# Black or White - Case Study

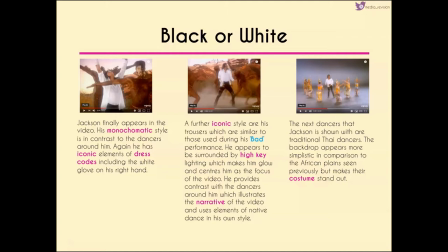Now more of his iconic style is seen through his trousers they're very similar to those that were used during his bad performance and the lighting that we can see around him almost appears to be high key it makes him glow a little bit and so this obviously makes him more of a focus
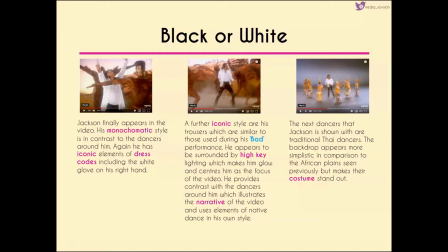because it's where our eyes are drawn to most. It also illustrates the narrative of the video because he's using elements of the native dance within his own dancing as well sort of showing that there's very little difference between the two.
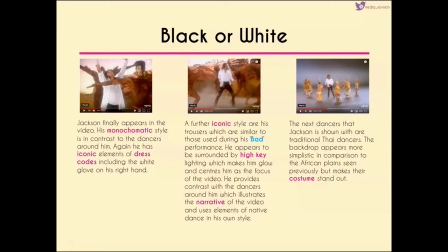Now the next dancers that we see are traditional Thai dancers so the backdrop seems more simplistic in comparison to the African
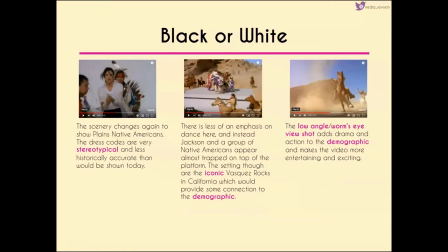plains that we've just seen but the costume makes them stand out and the scenery changes again to show Native American, plains Native Americans. The dress code's again very stereotypical, less historically accurate than would be shown today which is why it may not go down as well in today's society because if
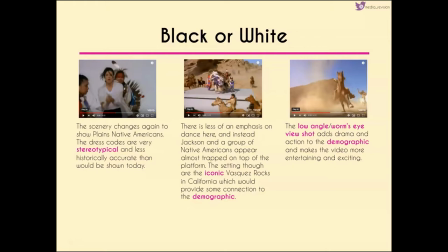you're making a video that uses different cultures today you really are sort of held to account socially by your audience to make sure that it's incredibly accurate and also that it's necessary.
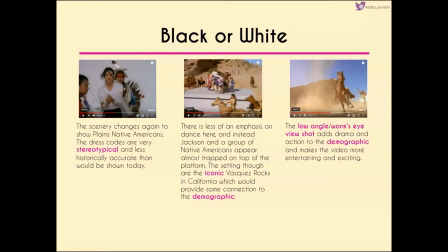Now there's less of an emphasis in the centre shot on the dance here and instead we've got Jackson and a group of Native Americans who appear to be on top of some sort of raised platform. now the settings is the iconic Vasquez rocks in California so for some people in the demographic this
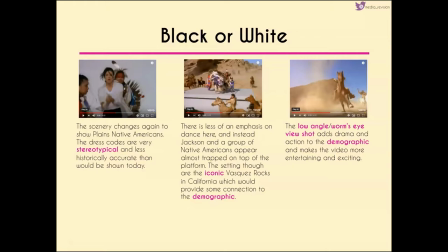would provide sort of something that's relatable and something they can connect to and then we have a low angle shot looking up at these rocks but also viewing the horses here as well this adds drama it adds action it adds tense sort of tension and suspense which makes this more entertaining and exciting.
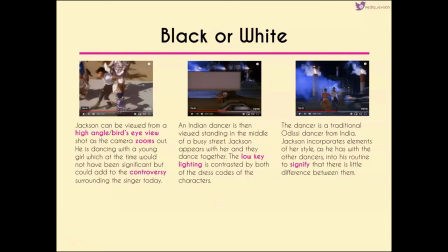Now Jackson can be seen from a bird's-eye view as the camera sort of zooms out. He's dancing with a young girl and this was something that was very sort of stereotypical for him at the time but nowadays it would be viewed with the same sort of controversy that we know Jackson for.
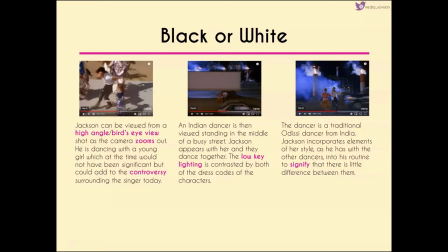Now there's an Indian dancer in the next shot which is viewed standing in the middle of a very busy street and when Jackson appears with her they dance together. In contrast to all of the other people that he's danced with so far we've got very low key lighting here not only through the characters themselves but through the setting as well.
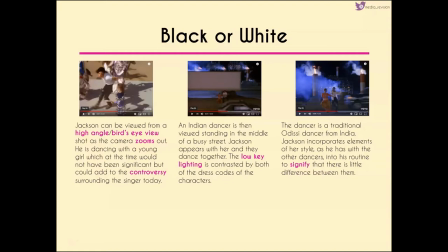As we zoom in closer on them we can see that the dancer is a traditional Odissi dancer from India and again Jackson incorporates different elements of her style as he has done with the other dancers into his routine to signify the little difference
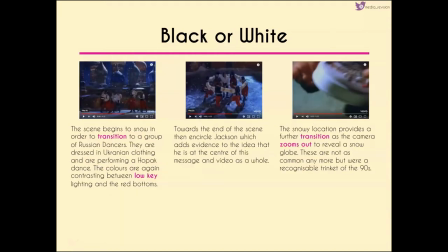between them and we get further transition from this scene to the next where he's viewed with russian dancers who are dressed in uk ukrainian clothing they're performing a hopak dance and the colors are again very low key contrasting um sort of the very bright white
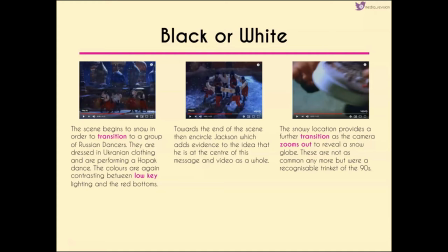that we've had from jackson earlier with the only color that we can see here on their sort of trousers which is that red colour. Now towards the end of this scene they encircle Jackson which adds evidence to the idea that he's at the centre of the video, he's at the centre of this message as a whole and we see the snowy location
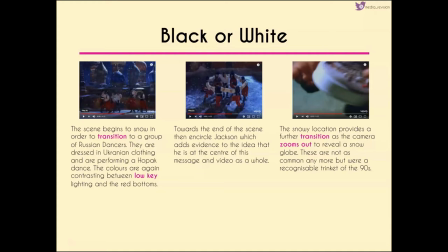being used in a transition because as the camera zooms out we reveal that that scene happened inside of a snow globe. So this is, snow globes are not common anymore but they were a very recognisable trinket of the 90s and they were sort of a collectible item within
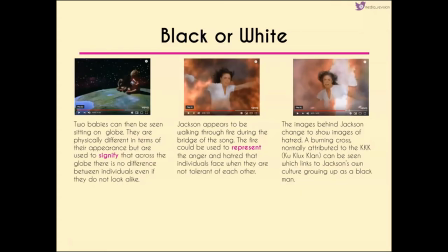the 90s as well and we have this scene here where the two babies are sitting on top of the globe now they're physically different not only in terms of their appearance but specifically they're significant but they're physically different to signify that it doesn't
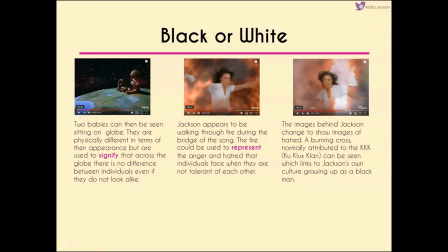as the lyrics say it doesn't matter whether you're black or white individuals don't look alike we'd all be boring if we were all alike and actually it's about unity and coming together
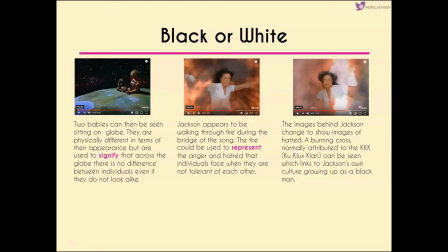now Jackson appears to be walking through fire during the bridge of the song which could be used to represent the anger and hatred that individuals face when they're not tolerant of each other and it almost makes this part of the song the main message particularly when we see the images behind Jackson change
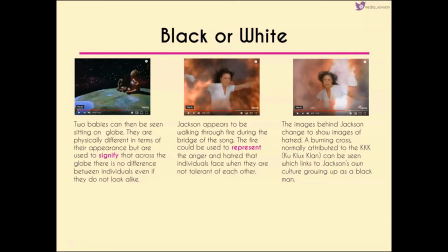to show images of hatred so we've got a burning cross here which is normally associated with the Ku Klux Klan and it can be seen behind Jackson and through Jackson which links to his own culture obviously when he was growing up as a black man.
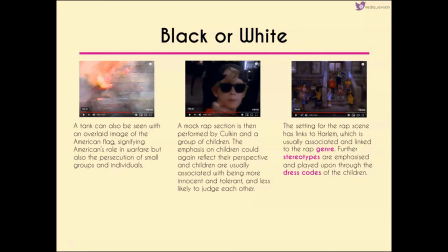We then see a tank which is overlaid with the American flag symbolizing America's role in warfare which could suggest that Michael Jackson is against this and it could be a way of influencing his demographic to be against this as well. And we get a mock rap section that's performed by Culkin and a group of children.
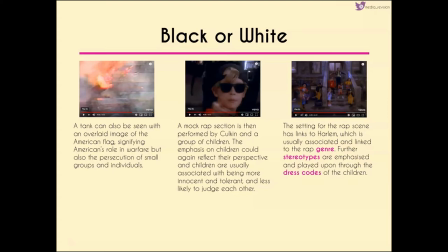Again the emphasis on the children can reflect the fact that children are normally very innocent and they're normally more tolerant of each other. It's as we grow older that we become less and less tolerant. Now the setting for the scene has links to Harlem which is again normally associated with the rap genre
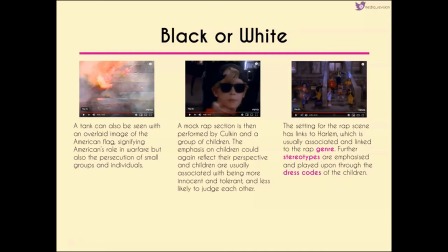and we've got more stereotypes that are emphasised here through the dress codes of the children themselves.
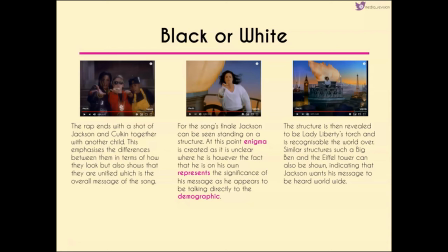The rap ends with a shot of Jackson and Culkin together with another child and again it emphasises the difference between them not only in terms of how they look but also the fact that they are together and they're unified which is the overall message of this song. Now as we come into the last part of the song we can see that Jackson's standing on top of a structure.
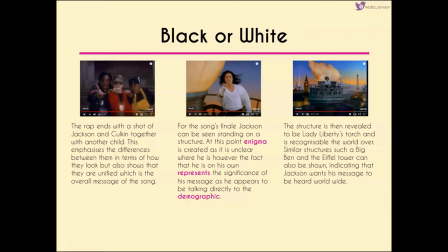There's Enigma at this point because we don't know where he is but the fact that he's on his own sort of makes this part of the song again significant because when he's pointing he's pointing directly at the camera so it's as if he's talking directly to us.
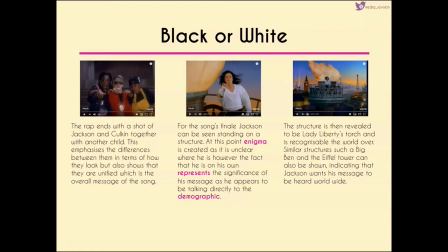The camera then reveals that the statue that he's standing on is Lady Liberty's torch so again it's going to be recognisable not just to an American demographic but to the demographic sort of the world over and we've got similar recognisable structures within the background so we can see Big Ben, the Eiffel Tower indicating that this is a message that needs to be heard worldwide.
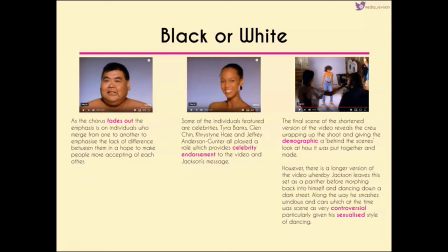Now as the chorus fades out the emphasis is placed on individuals who merge from one to another to make people more accepting because it's showing different people from different races, different backgrounds and in fact some of the individuals that are featured include Tyra Banks
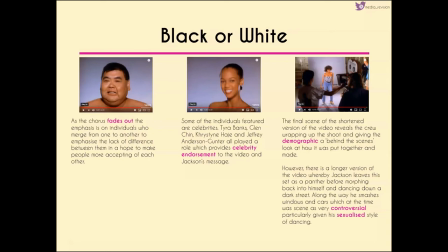so they provide a sort of element of celebrity endorsement to the video as a whole. Now the final scene of the video reveals the crew wrapping up the shoot and sort of gives the demographic a behind the scenes look.
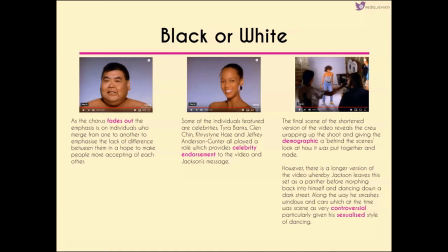now where the video ends here is the end of the short version of the video as I said at the beginning there was a longer vision there was a longer version of this video made and it was released on the sort of Dulux version of the album along with a few others that were made
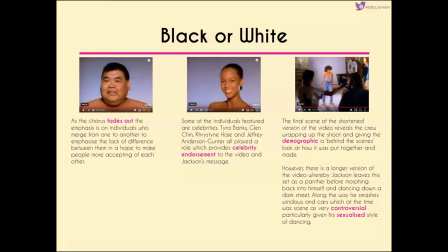into sort of feature film music videos um I'm not going to go through the analysis to the longer version because you don't you genuinely don't need to know the longer version as long as you know that it existed controversy surrounded that longer version even at the time because jackson um sort of leaves
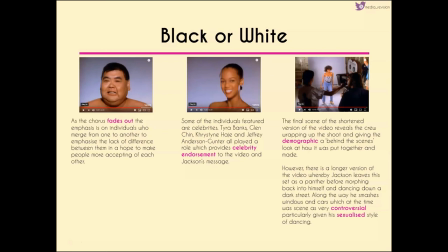the set morphs into a panther and then morphs back into himself and starts dancing down a dark street where he sort of smashes up windows and cars um and it was considered controversial not only because it was sort of considered to be inciting his audience into being
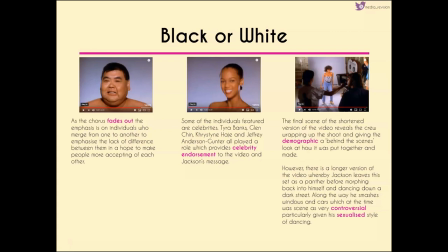a little bit vandalistic themselves but also because he overly sexualized his dancing in that particular scene.
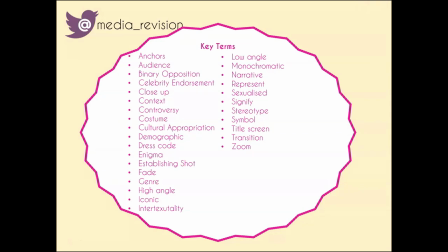If you have any other questions or concerns about anything that we've sort of gone through today you want to ask anything then pop them in the comments section below. You can get in touch with me through twitter at media underscore revision and I'd really appreciate it if you guys could subscribe so that you know every time I release a new video and I'll see you guys later for the next video.